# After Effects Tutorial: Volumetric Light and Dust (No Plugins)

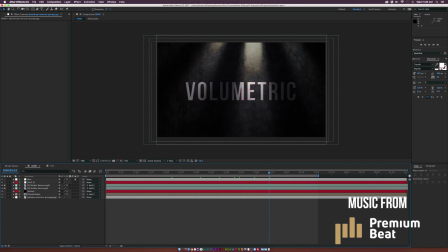(0:10)
hey what's going on internet Josh Noel from sunduck film and we got a great tutorial today because we're gonna create a boring 2d scene but make it come to life very quickly with a free volumetric light pack from rocketstock.com
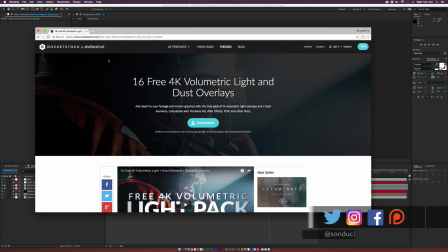(0:26)
so head over to rocketstock.com and download this free 4k pack that
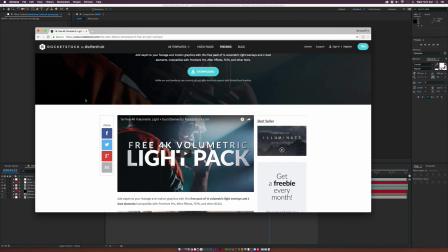(0:31)
comes with 16 free elements 14 of them are volumetric lights and other two are dust elements which you can overlay into your motion graphic scenes so
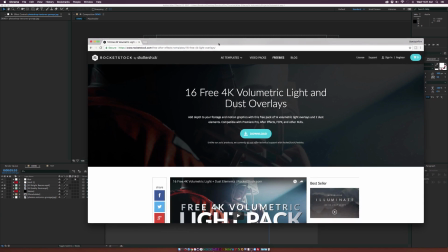(0:39)
go ahead and download this from rocketstock.com i'll provide a link in the description of the video but let's go ahead and create a beautiful scene and
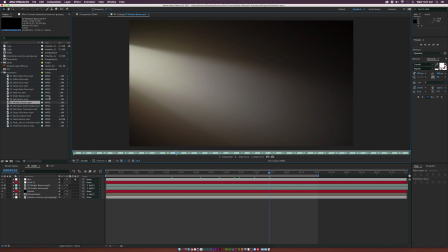(0:47)
let's get started and we can script through this and see all the beautiful volumetric light elements that we can incorporate
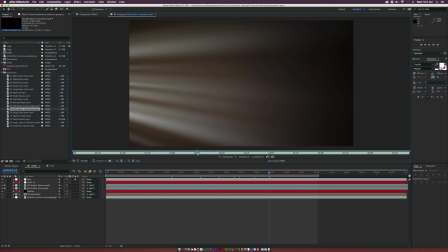(0:53)
within our footage so in store i'm going to show you how to create a scene with this volumetric light so it should be good to go so let's go over to our new
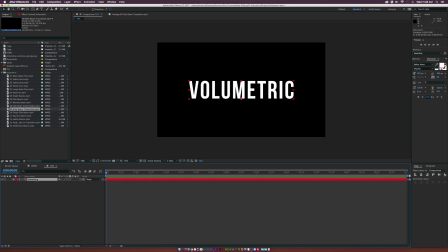(0:59)
composition i already have some text in here you can put a logo you do whatever you guys want. But when you have something in here, what I suggest doing is just pre-compose this layer and call it placeholder. So you can easily swap it out later and just click OK. And we'll go ahead and maybe drop in a element right now.
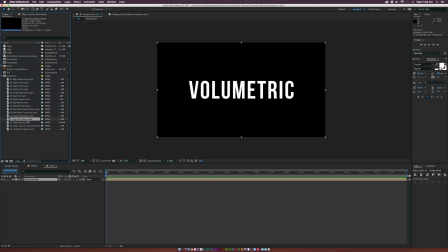(1:16)
So maybe we'll go with, I don't know, let's go with like maybe the big dust beam, put this on top of our placeholder layer.
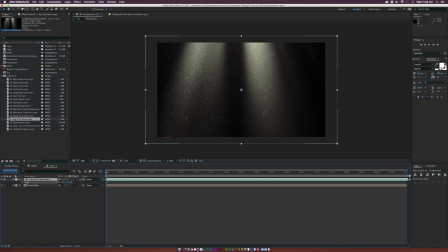(1:21)
And we'll have to hit S on the keyboard for scale. And we'll bring this layer down. And obviously we can't see through it because it's not a transparent layer, but this gives us a lot control of how we want to blend this so we'll toggle switch to the modes and go to the blending mode
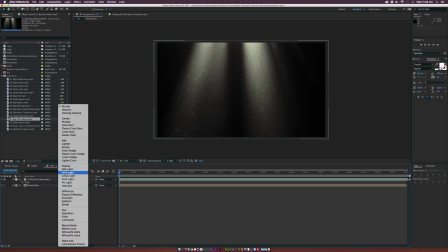(1:34)
and we'll set this beam layer to hard light and now we're gonna be able
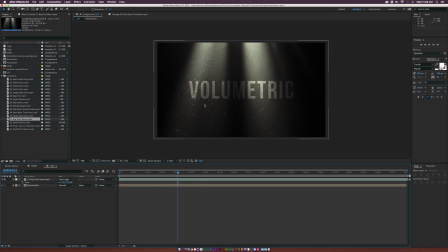(1:39)
to have a lot of contrast and there's gonna be a lot of animation with it and it's gonna look absolutely beautiful and of course you can
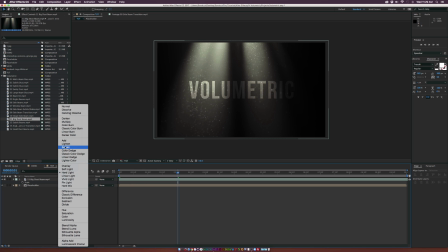(1:46)
experiment with the blending mode so you can always play with screen add or light in also you can use soft light but I think hard light is
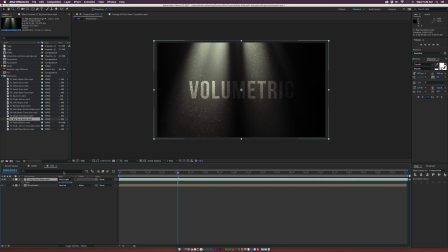(1:52)
my favorite and you know because it'll actually blend with whatever's underneath it perfectly you know contrast looks beautiful so let's go ahead and see how we can quickly take this scene and you make it come to life a little bit more so what we can do is placeholder layer what i like to
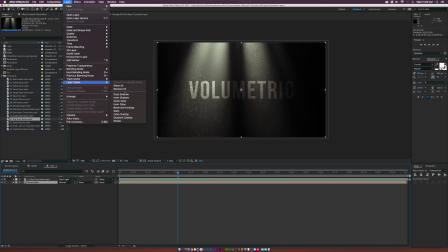(2:08)
do let's go up to layer layer styles and drop in a inner shadow and we'll go into inner shadow and you can actually see right here i mean this is looking pretty good like there's almost like an indent on this wall if you will and you can always play these settings like the
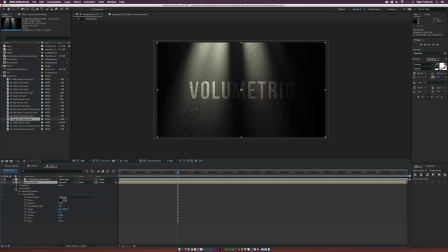(2:22)
opacity and the distance but i want to just leave it here for this tutorial so let's say we want to drop in like a texture to add a little bit more depth in our background. We go ahead and bring in a texture. You can just Google one and you see we kind of are able to create just a little bit of a nice background in here and make the scene come a little bit more alive,
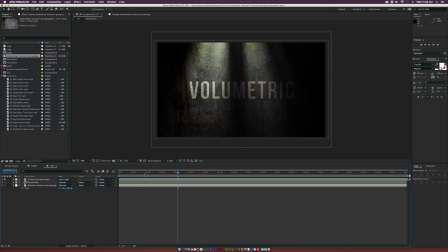(2:39)
I guess. And that looks really interesting. I like that. And we can always add some more dust in here. So I'll go ahead and throw in the swirly dust pack here. Just bring it on top of our light beam.
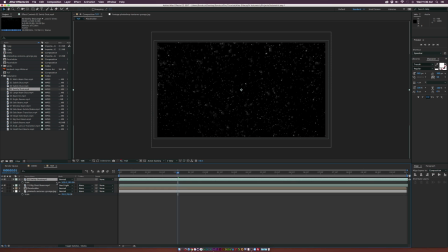(2:49)
And what we're going to want to do is scale it down. Hit the ascertain keyboard for scale.
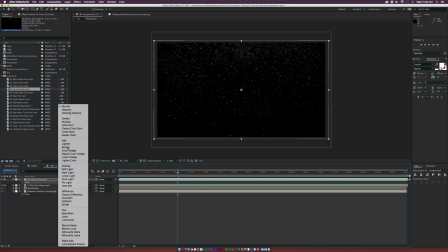(2:53)
And we'll scale it down to right here and we'll set it to screen and then let's go ahead and put this underneath our big dust
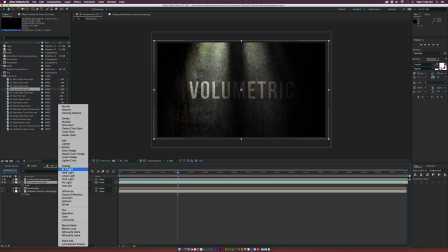(3:00)
beam layer here and we can also set this maybe to like soft light if that might help blend a little bit more or we keep it screen i
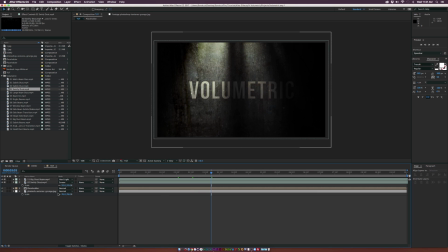(3:08)
think we'll just keep it at screen for this i think that should be good so let's go and create a little bit of atmosphere so let's go create a new solid by going to layer new solid and we can call it fog and we'll click ok and let's go up to effect noise
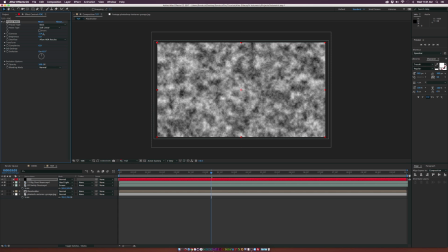(3:22)
and grain fractal noise and we'll increase the contrast by a little bit and we'll go to the beginning of our timeline and we'll add a keyframe for evolution and we'll open the transform tab and we'll add a keyframe for offset turbulence go to the end of our animation which i'll just say seven
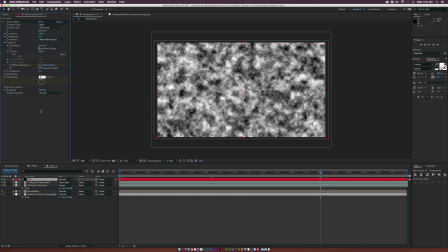(3:40)
seconds for this we'll set the evolution to 1x and we'll increase the turbulent display or sorry the offset turbulence a little bit to the right and a little bit downwards so There's just a little bit of animation in this fog.
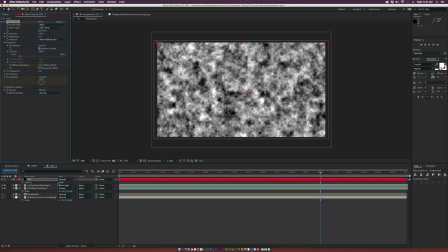(3:52)
And what we'll do is we'll hit T on our keyboard for opacity. And we'll set the opacity down to 10%.
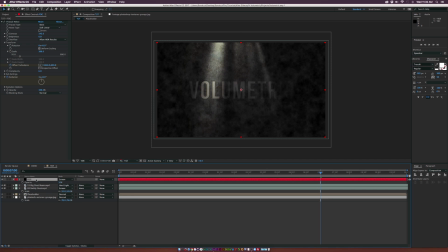(3:57)
And we can also set the blend mode to screen. And let's put this layer on top of our text. And, of course, it's a little bit subtle, but you can see it in there and it's going to be a little animation. If you want to, you can always set this up to maybe like 20% so you can see a little bit more. But it's really up to you. I'll keep that 20%, so it should be nice. And then let's kind of have a little bit of a better reveal here.